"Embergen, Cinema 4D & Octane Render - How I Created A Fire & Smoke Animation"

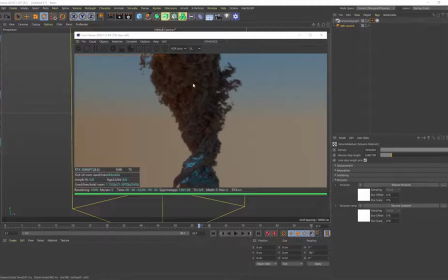Now, if you really wanted to change the color of this black, you know, bluey smoke, you just go to scattering, and then over here by RGB spectrum, go into the RGB spectrum, and then by color, you can change the color, right? So now it's still dark, but it's like a blue tinted, you know, really thick looking smoke.
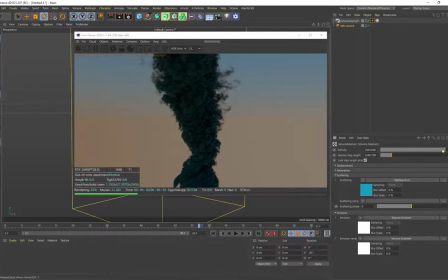But your density as well, you can see how that looks. And this density slider plays a really, really important role with the way your VDBs look. But this is how you color the smoke. But the most important aspect is definitely this emission, I would say.
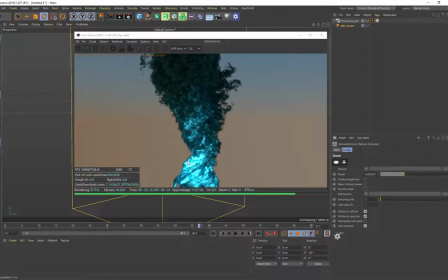Now, making this emission brighter, you can see how it really starts to affect the overall look of the smoke.
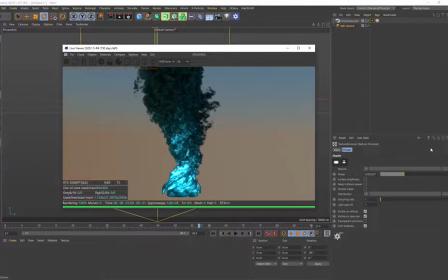So you can create some really fantastic looking VDBs with this emission. And just playing around with the gradient slider as well.
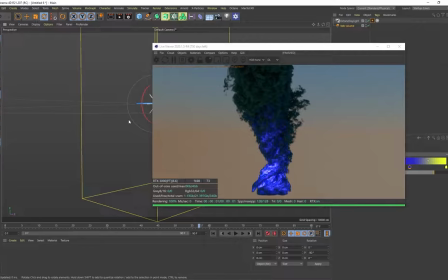So have fun with that, come up with your own colors, and yep, this is exactly how I shaded the VDBs on my animation.
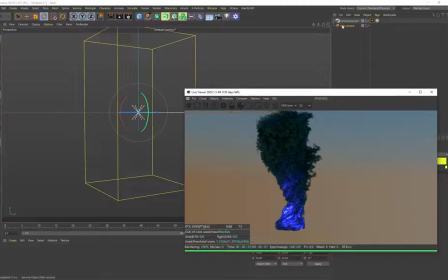And then all I did was, in that scene, I selected my VDBs, Control-C, Control-V.
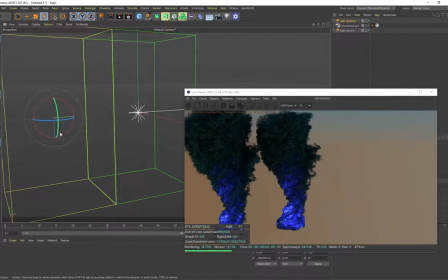I would duplicate VDBs like this, put them at different angles, right? I know they're all flowing from the exact same angle like that.
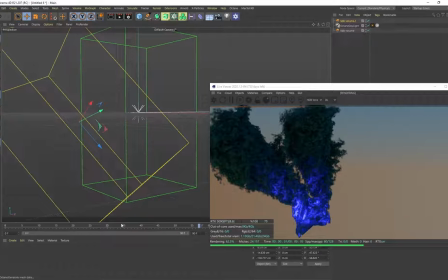You can see even if I'm scrubbing forward, I'll just scrub on my timeline. And just duplicate those VDBs and place them around my scene.
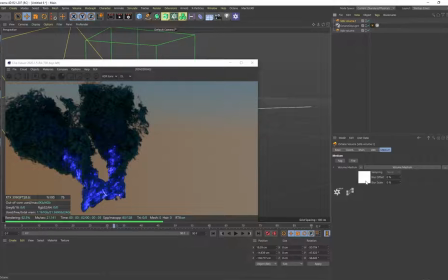Some of them, you know, would maybe have less density
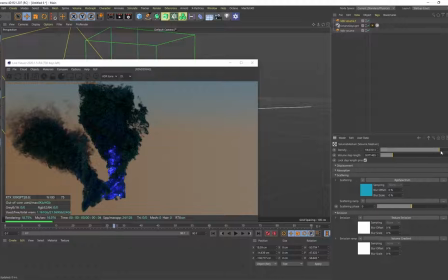than others so that they look different, just to add a little bit more variety.
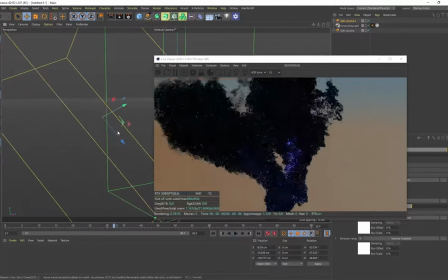But yeah, this is how you import the VDBs and how you can actually shade them.
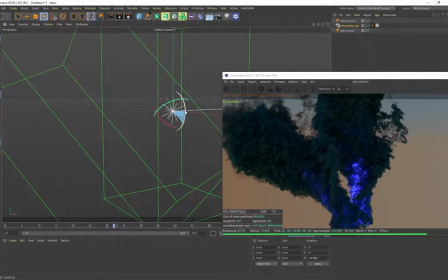But the lighting in the scene also plays a really important role with the way light is actually cast against the smoke.
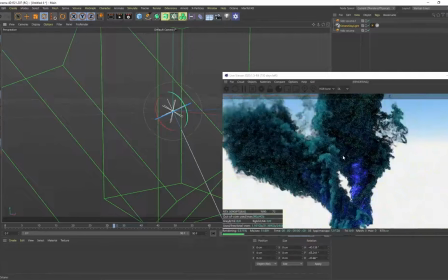You can see when it's a lot lighter in the scene, that really dark smoke with this blue tint looks a lot lighter now.
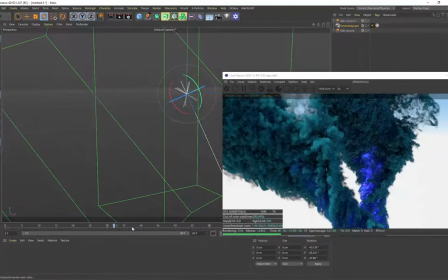So that's really cool as well. You got these purple highlights. And this would look pretty cool as an animation right now. We've got these two VDB volumes and this twirling tornado smoke.
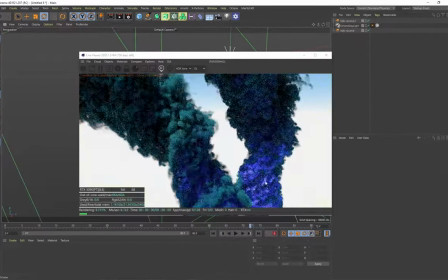So just something else to mention, since we're working with VDBs with emission, if you create an Octane camera,
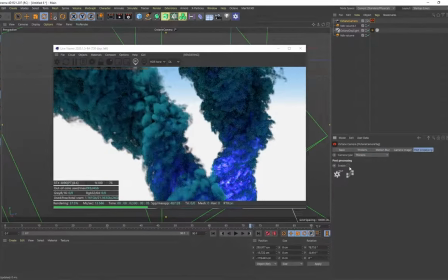go into the camera, and if you go to post-processing and you enable post-processing and increase some of the bloom,
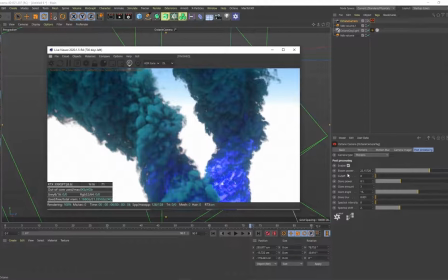anything that's glowing with emission will just glow a little bit brighter. This bloom really helps to sell that glowing effect.
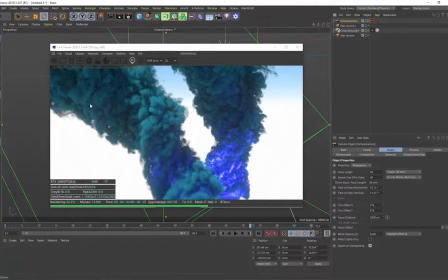So that's really important. It's with the camera settings. But yeah, this is how you import the VDBs and how you shade them.
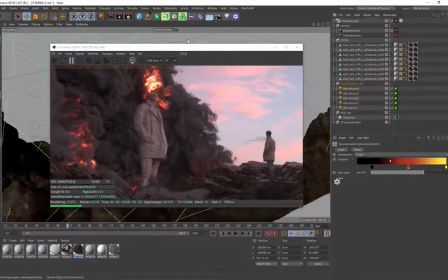So that's exactly what I've done with these VDBs. You can see there's multiple versions.
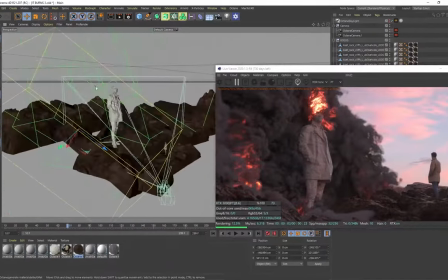Like I mentioned, I duplicated some of them, placed them in different areas at different angles.
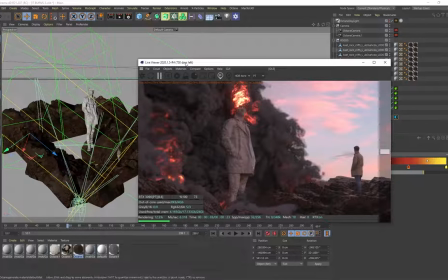But try to get that flow. Obviously, I want them to flow in the same direction, so I didn't change the direction of flow of the VDBs.
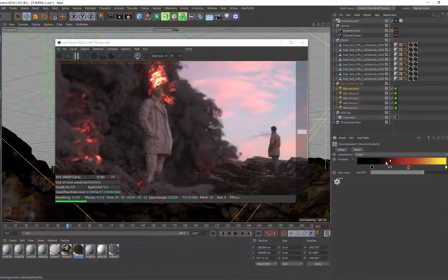But you can see, even if I just select one of these VDBs, go into the medium, the exact same stuff we set up, the texture emission and the volume gradient. This is what I used for the fire gradient with my max value, and there's my emission value as well.
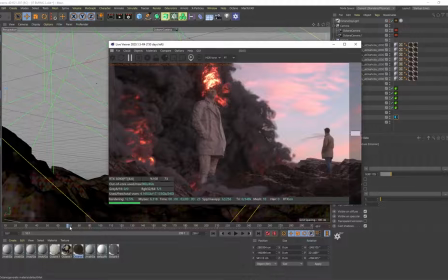And that gives it this nice, really awesome looking glowing effect.
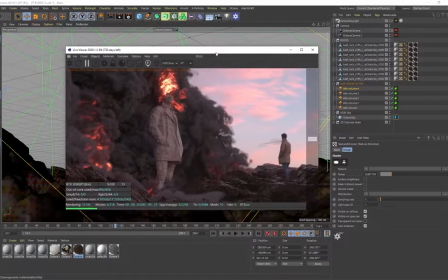And by being able to duplicate those VDBs, I make the simulation look a lot more complex, but it's the exact same VDB.
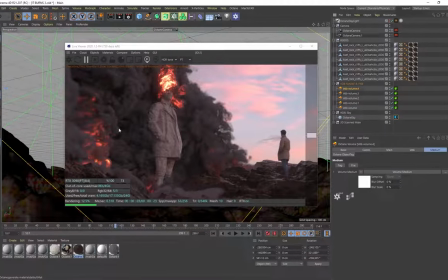So it's just reusing those assets to make the scene look more detailed, but obviously doing it strategically.
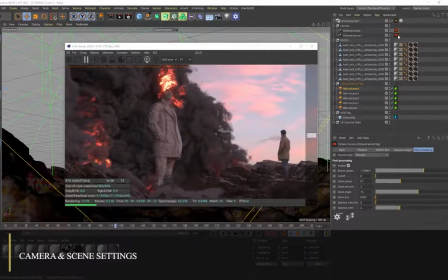So in case you're wondering, let me just show you the camera settings in the scene. On my camera settings, I've got some bloom enabled.
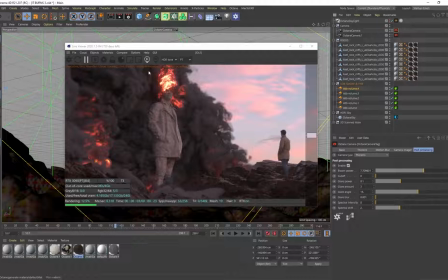Like I said, it makes the emission areas glow a lot brighter. My camera image over here, my response is on linear, and just some gamma and exposure. This highlight compression, if you actually bump this up, anything that looks blown out with highlights, it helps to tame that. Now, some other important settings over here.
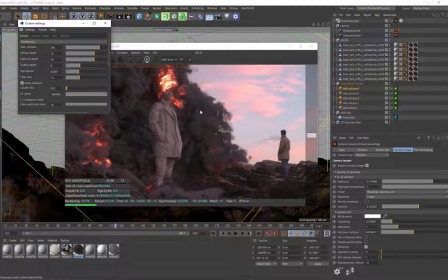If I go to this gear icon, I'm using path tracing, and one of the main issues I was dealing with, because there's emission over here, are these, you see like these little dots or whatever, they're called fireflies, and they can be really annoying in 3D scenes. So on path tracing, one way to deal with that is sometimes you can play around with the GI clamp value.
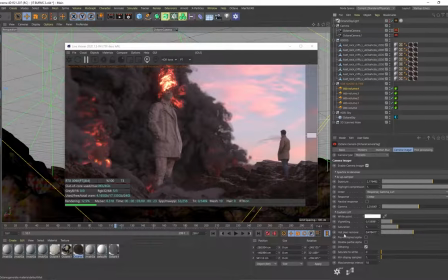But on the actual camera settings, under camera imager, if you go to hot pixel remover, this by default is on one. Right, let me just unpause that. I want to show you what it looks like on one. So on one, these fireflies are like really, really intense.
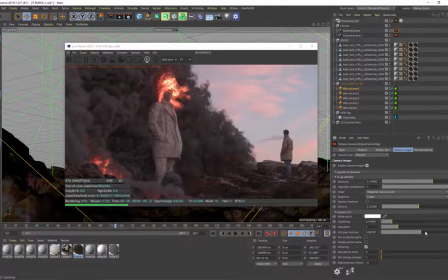Okay, but by decreasing this hot pixel remover, notice that how I can start taming all of these fireflies in the scene. So it's just one way to have a lot more control,
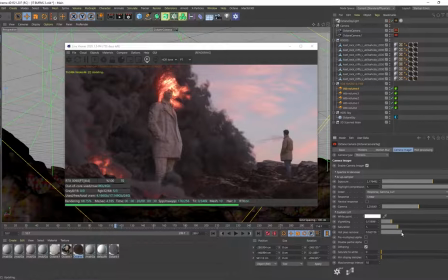with reducing these damn fireflies that are so annoying, that tend to pop up, especially with emission materials. This is just one way to tame that. But yeah, that's about it. Got the camera set up.
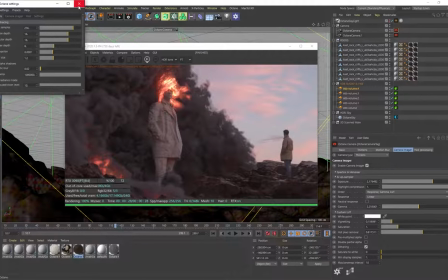I showed you these settings in my gear icon using path tracing. I only did 256 samples.
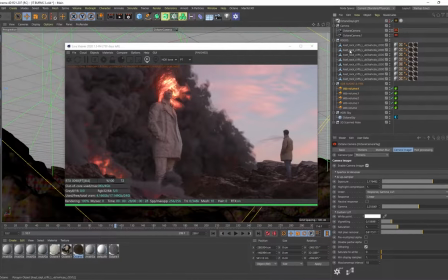That was more than enough for me. And yep, that was basically it. So some other settings on the camera. I did enable motion blur, and this is a good value they recommend you use, 0.02. Right? If you go higher than that, the motion blur looks like insane.
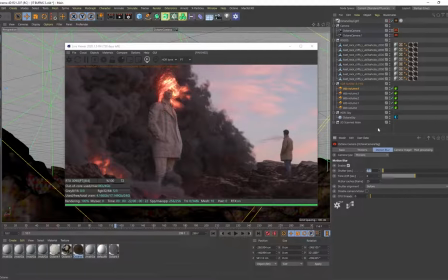It looks very unnatural. But I did apply that, and then on my VDBs, I created these Octane object tags, and under the motion blur, I even put that on vertex speed. But yeah, for some reason, I don't know,
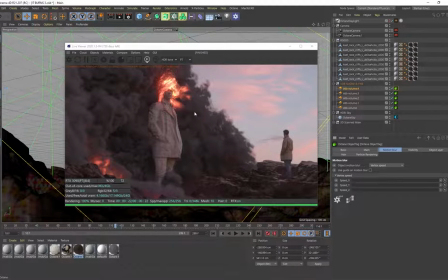I just can't get these VDBs with the motion blur to actually work, even while using velocity. So if you guys know how to troubleshoot that, please comment below. But yeah, that's about it.
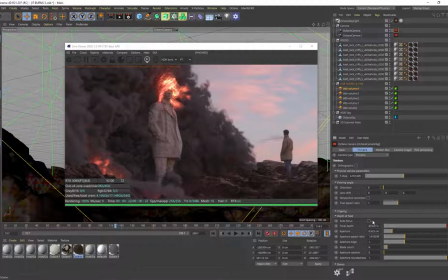Then on the camera, I did apply some thin lens as well. I turned off autofocus, and I actually use manual focus on this dude over here. So I just select male because obviously he's the star of the show. I want him to be in focus, so it applies some blur to the foreground objects, and I can control that with the aperture.
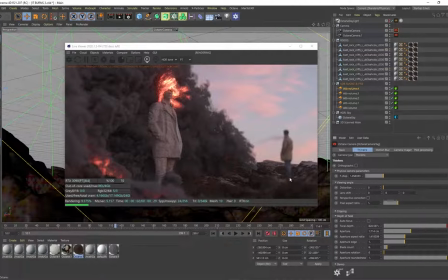So by increasing that aperture amount, it applies a lot more motion,
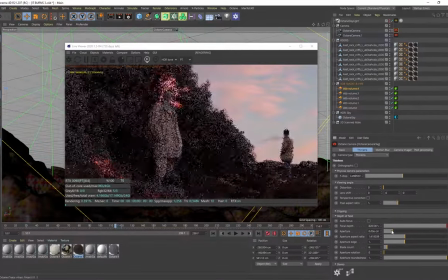a lot more depth of field to these objects over here. All right, and then on the camera itself, the animation is super simple.
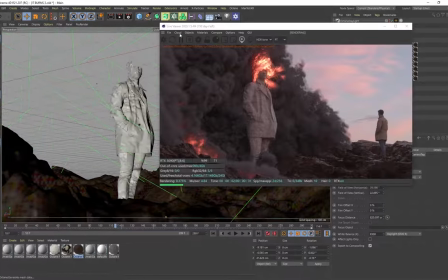It just pans in.
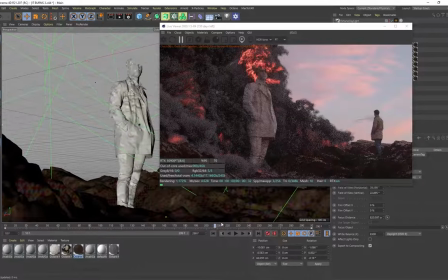Right, it just zooms in a little bit, slow zoom in animation, and then I was good to go.
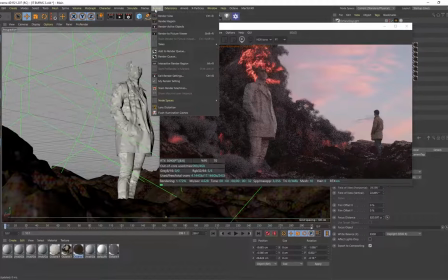And then I could just go to, if I'm doing an animation, I can go to edit render settings,
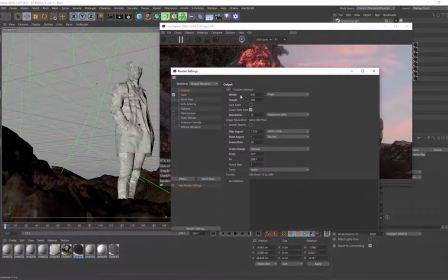changes to Octane render, with my output, choose my resolution, my amount of frames. When I'm saving this, I want to save it as a PNG, so this will save it as an image sequence.
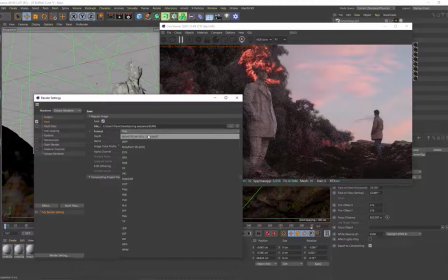It's just a lot more flexible, especially if you want to make changes. Because if you save this out as an MP4, you can't fix an MP4, but you can fix an image sequence.
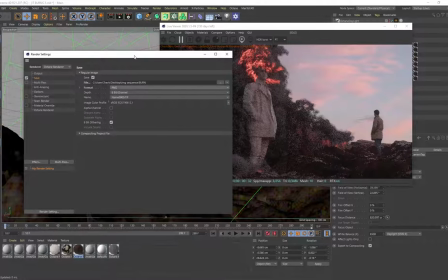And then I would import that into Premiere Pro as an image sequence and save it out of Premiere Pro as an MP4.
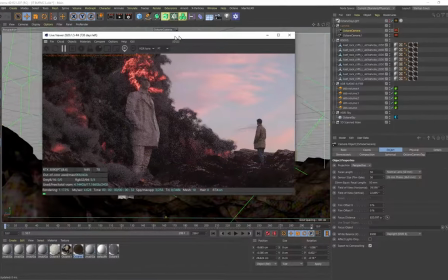And that's basically it regarding the camera settings.
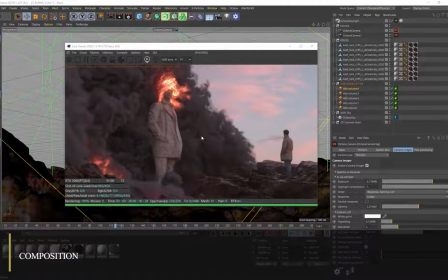And then probably the last thing to mention, just with keeping composition in mind, because that's really important whenever you're creating these scenes.
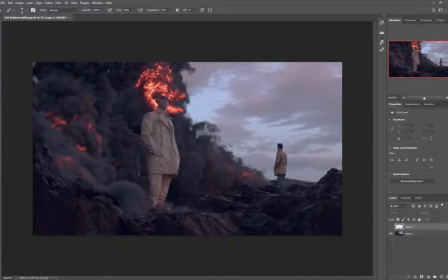You want a really nice composition. So the way I set up the scene in terms of composition, like I mentioned at the beginning, I made these rocks a lot darker because you can obviously still see the rocks in the scene, but I don't want them to be the main attraction. And then we've got the subject over here that is almost completely white,
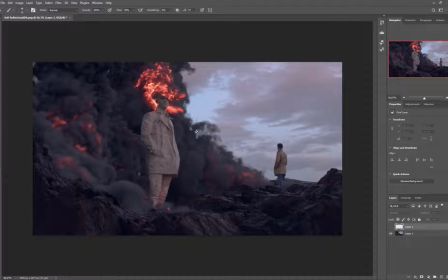so a lighter character against a darker background obviously stands out a lot more, and it creates more of a focal point in my scene. But I was also strategic with the way I, laid out these rocks. If I had to actually illustrate this or show you what I mean,
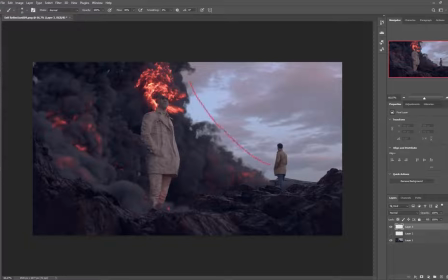all of the smoke is flowing like in a very specific direction, but the direction of the smoke is also drawing, the attention towards our main subject over here. Even if we look at this guy, he's looking towards the statue.